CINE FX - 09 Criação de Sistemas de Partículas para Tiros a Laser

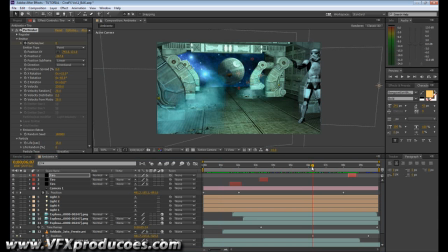8:03 vamos fazer então um deste mas antes disso eu achei mais um fogo aqui Eu sabia que tinha mais um Então eu vou duplicar E vou trazer para cá Então a gente tem mais um tiro aqui
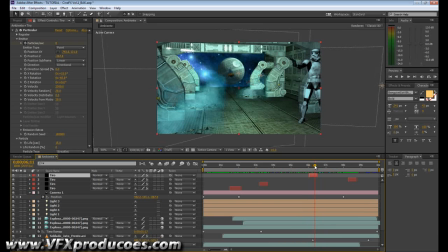8:22 Perfeito Então agora sim A gente tem os quatro tiros dados pelo soldado E agora nós vamos duplicar esse layer mais uma vez E a gente pode colocar onde quiser Porque como a gente não tem a pessoa Que atira mostrando A gente pode colocar o tiro onde a gente quiser
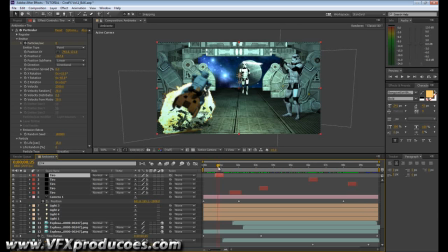8:39 Então a primeira coisa que nós vamos fazer nós vamos pegar o ponto de emissão desse layer, deixa eu abrir aqui pressionar U para ver onde estão os keyframes e aqui o ponto de emissão é esse aqui então a gente vai
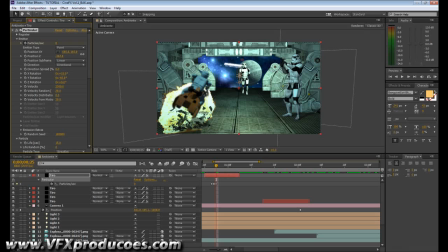8:57 colocar onde a gente quer a emissão vou colocar mais para baixo, vou descer e eu vou trazer em Z para fora, para trás da câmera só que antes eu vou corrigir a rotação Y eu quero esse tiro apontado para lá
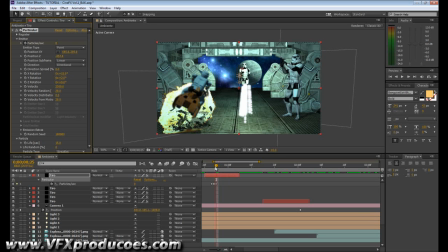9:17 então com isso a gente tem esse movimento aqui e ele está saindo para cima eu vou zerar aqui a rotação X para ele ir para frente então eu tenho o tiro indo
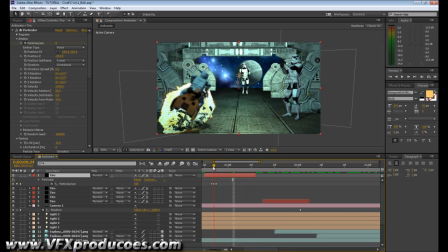9:35 até onde eu quiser, lá na frente e aí basta eu duplicar isso aqui quantas vezes eu quiser Se eu quiser fazer um tiro saindo de uma posição diferente,
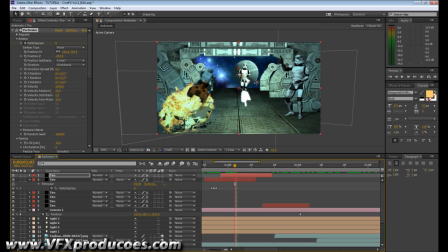9:48 basta puxar aqui em X e Y. Faz tiros vindo de direções diferentes. E isso aumenta a dinâmica da cena.
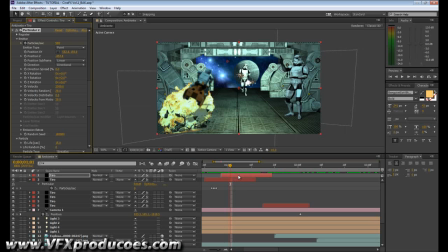10:03 Correto? Basta duplicar quantas vezes quiser. Ctrl D. Ainda mais para frente.
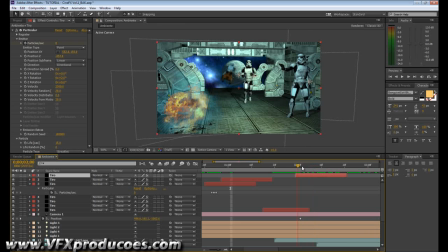10:14 eu não vou nem precisar de trocar a posição porque a própria câmera já andou então vou fazer mais um aqui porque depois nós vamos sincronizar o efeito sonoro então você pode a gosto colocar quantos tiros quiser na cena
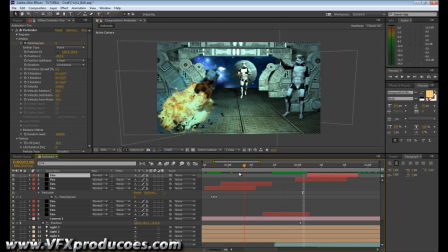10:34 e é interessante porque como o tiro vai ter efeito sonoro, dá vida a cena então essa aí é a ideia toda com isso a gente conclui aqui toda a parte de efeitos visuais, como que a gente encaixa,
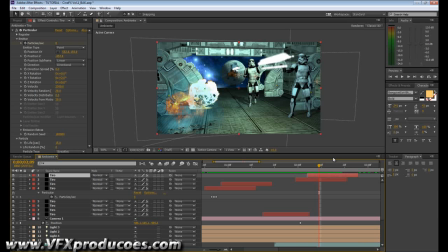10:52 o grande desafio desse tipo de projeto é você pegar elementos independentes e mesclá-los no sentido de criar uma verdade, Dá uma velocidade ao ambiente.
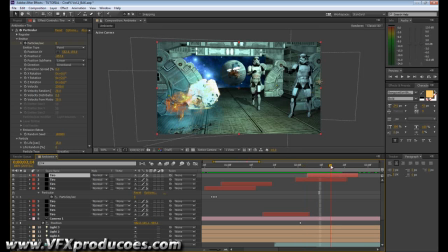11:12 Então, cada coisa que é somada, quando você coloca esse soldado correndo do fundo para dentro, quer dizer, você dá uma espacialidade que ajuda a vender a noção de espaço da cena.
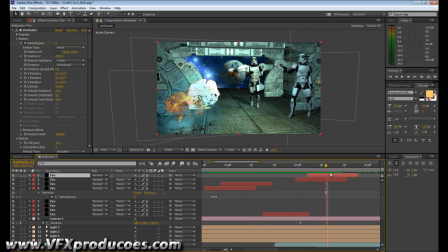11:29 E os tiros também, quando eles sincronizam com a câmera e as posições são realísticas, Tudo isso ajuda a vender o realismo da cena. Então eu vou fechar por aqui e no último segmento a gente vai simplesmente colocar os efeitos sonoros.
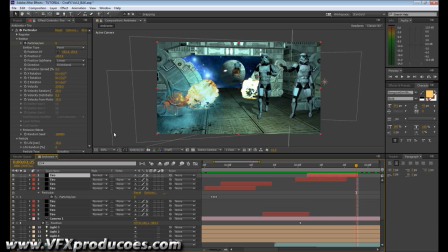11:49 Para isso a gente pode renderizar, eu prefiro fazer um render agora com tudo, um novo render.